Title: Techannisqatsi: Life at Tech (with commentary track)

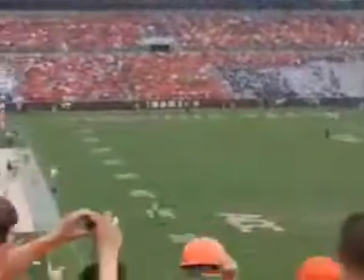1232s
But yeah,
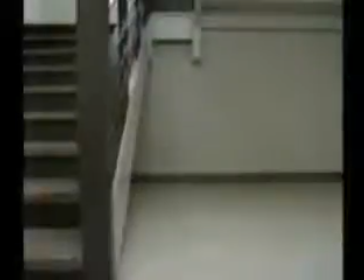1235s
we were going to try to get pictures of lots of people walking across the street and cars just sitting there, but couldn't get that, so here's a car and a flying part.
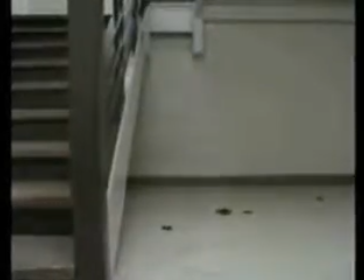1242s
These are some little toys I had when I was a kid, and I was cleaning up my room, and I was like, hey, I don't need these anymore.
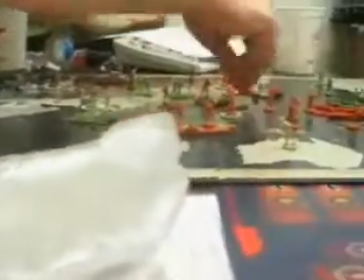1248s
Let me take them to school, and I can drop them down a stairwell. And that's what I did.
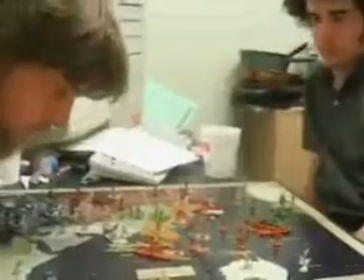1254s
This is Jeremy and Colin playing Axis and Allies. Sped up like 50 times, and even sped up this much it would take them hours to finish.
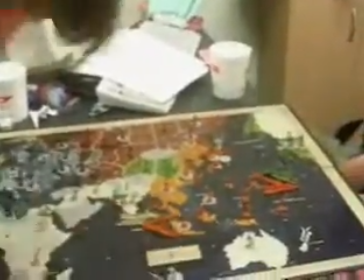1263s
This game takes like 8 hours to play because it's essentially reenacting World War II,
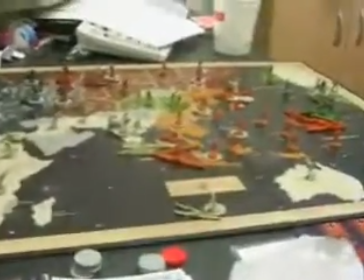1270s
which, as you know if you've studied history recently, took a very long time.
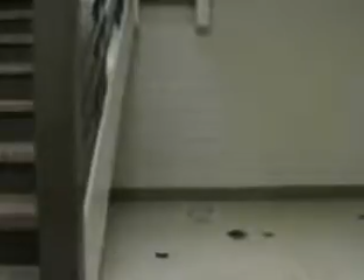1274s
Oh, there's the other car.
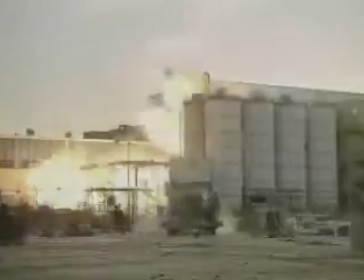1278s
This is the only scene I didn't film because it's got MacGyver in it.
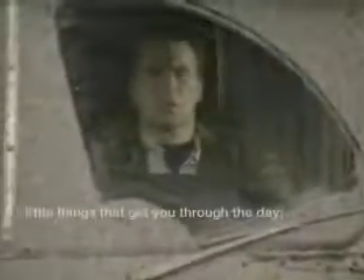1283s
I mean, come on.
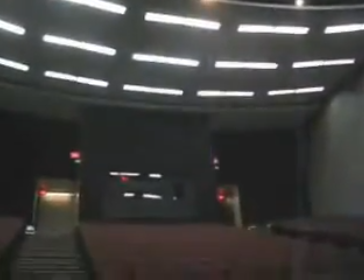1285s
Originally, when we put together the movie, we were going to end it with the trailer again, like we started it,
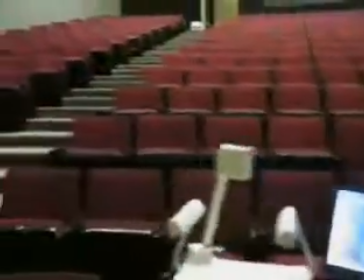1294s
but we couldn't come up with a good transition between the music, so we had to re-edit this so that it all worked with the
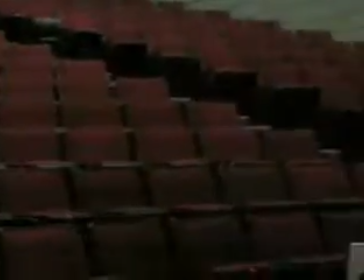1304s
film that we're doing. Maybe I should release an alternate ending. That would be pretty cool.
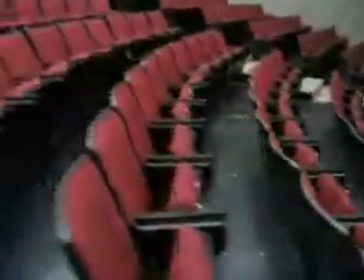1308s
Except my computer crashed and I lost the original formatting, so I'd have to put it back together again, which I'm really tired and I don't feel very inclined to do.
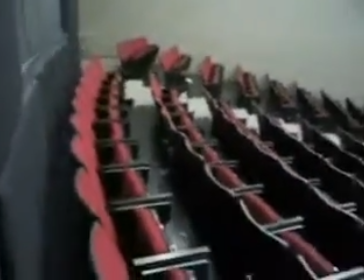1318s
But so this is supposed to be kind of the crescendo of the film. It's a lot better than the original format.
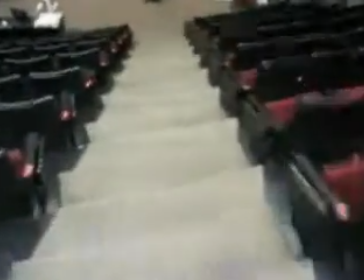1324s
Still kind of works now because it's Philip Glass music, so it all sounds the same.
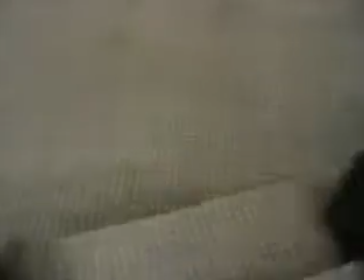1330s
Just like, I don't know, rap, something. Fade to black. Okay.
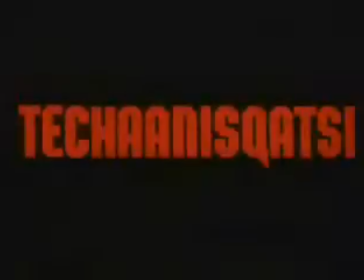1340s
And now, try to recreate as much of the credits as possible. So essentially this is what happens, except there's a lot of pictures of wall art from olden times.
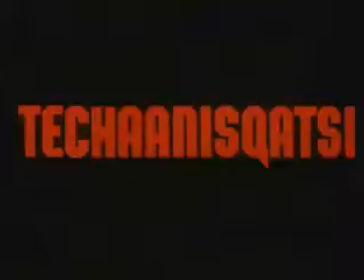1357s
And I think it's a Valley of Fire State Park or something. I can't remember. It's a whole bunch of Native American paintings.
Until now, you've never really seen the world you live in.
Ooh, that's so deep and meaningful. I'm so glad we kept it in. But if you stick around after the screen goes dark, you'll be rewarded with a replica of the closing credits, including this thing.
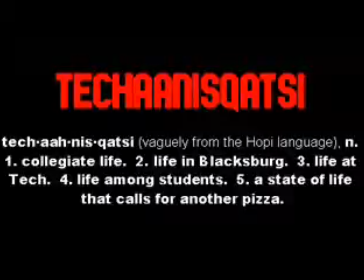1385s
You can tell that the word is slightly different because I found an actual font, a Koyaanisqatsi font to use, so that's where that came from.
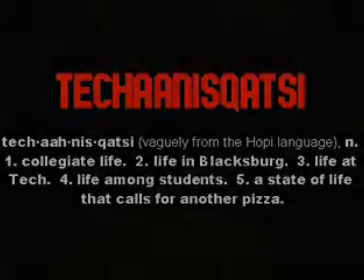1395s
But if you watch the actual movie, this is pretty much a word-for-word takeoff on what it says during the credits.
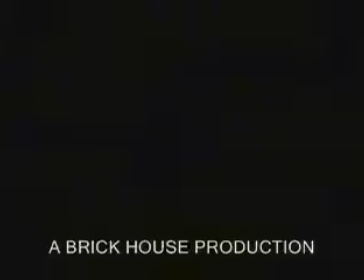1403s
Tried to stick in a number of positions and stuff, and then try to add some things
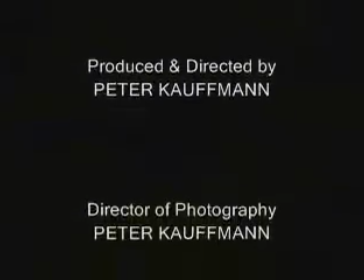1414s
to make it all applicable. This reminds me of a movie that I used to watch when I was a
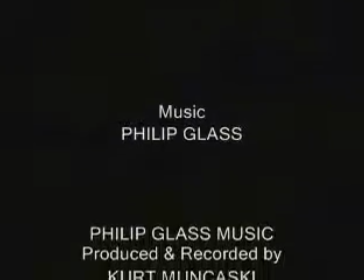1422s
kid. It was called Bambi vs. Godzilla, so you can imagine how that ends. And all the credits were the same guy,
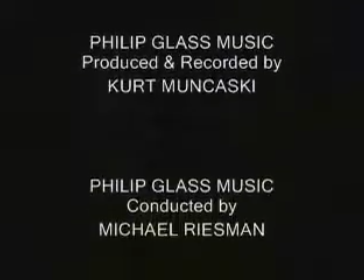1431s
except one, and it was like, you know, produced by John Smith, directed by John Smith,
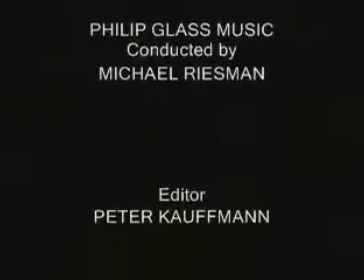1436s
edited by John Smith, and then like in the middle someplace was John Smith by Mr. and Mrs. Smith,
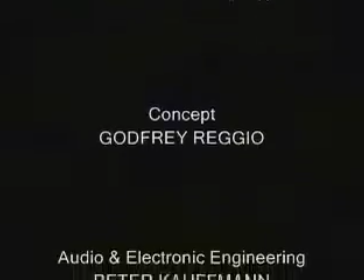1442s
which, if I had to do this again, I'd probably stick that in there someplace. Yeah, Godfrey Reggio, he came up with the idea for this movie and the other two.
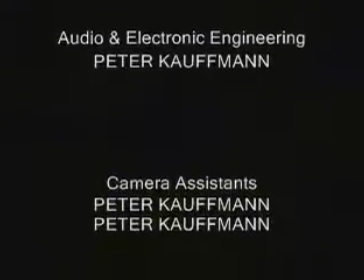1451s
I've seen the second one. I don't think it's as good. I think the movie's better, but the music is better, but I don't think it's as coherent.
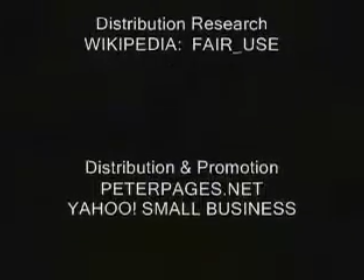1461s
I exported this movie in a whole crapload of different formats, which I'm going to keep on there until I need the disk space on the website.
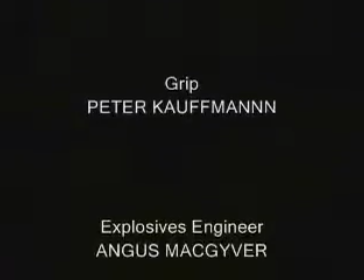1468s
But right now we're watching the large version because it's the one that has the highest quality and doesn't make the credits go all distorted.
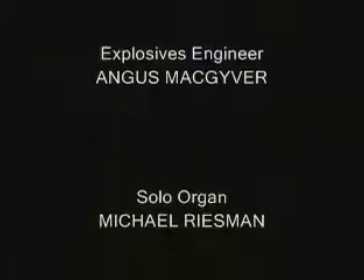1477s
Because since it's wider, it makes the lines break unevenly.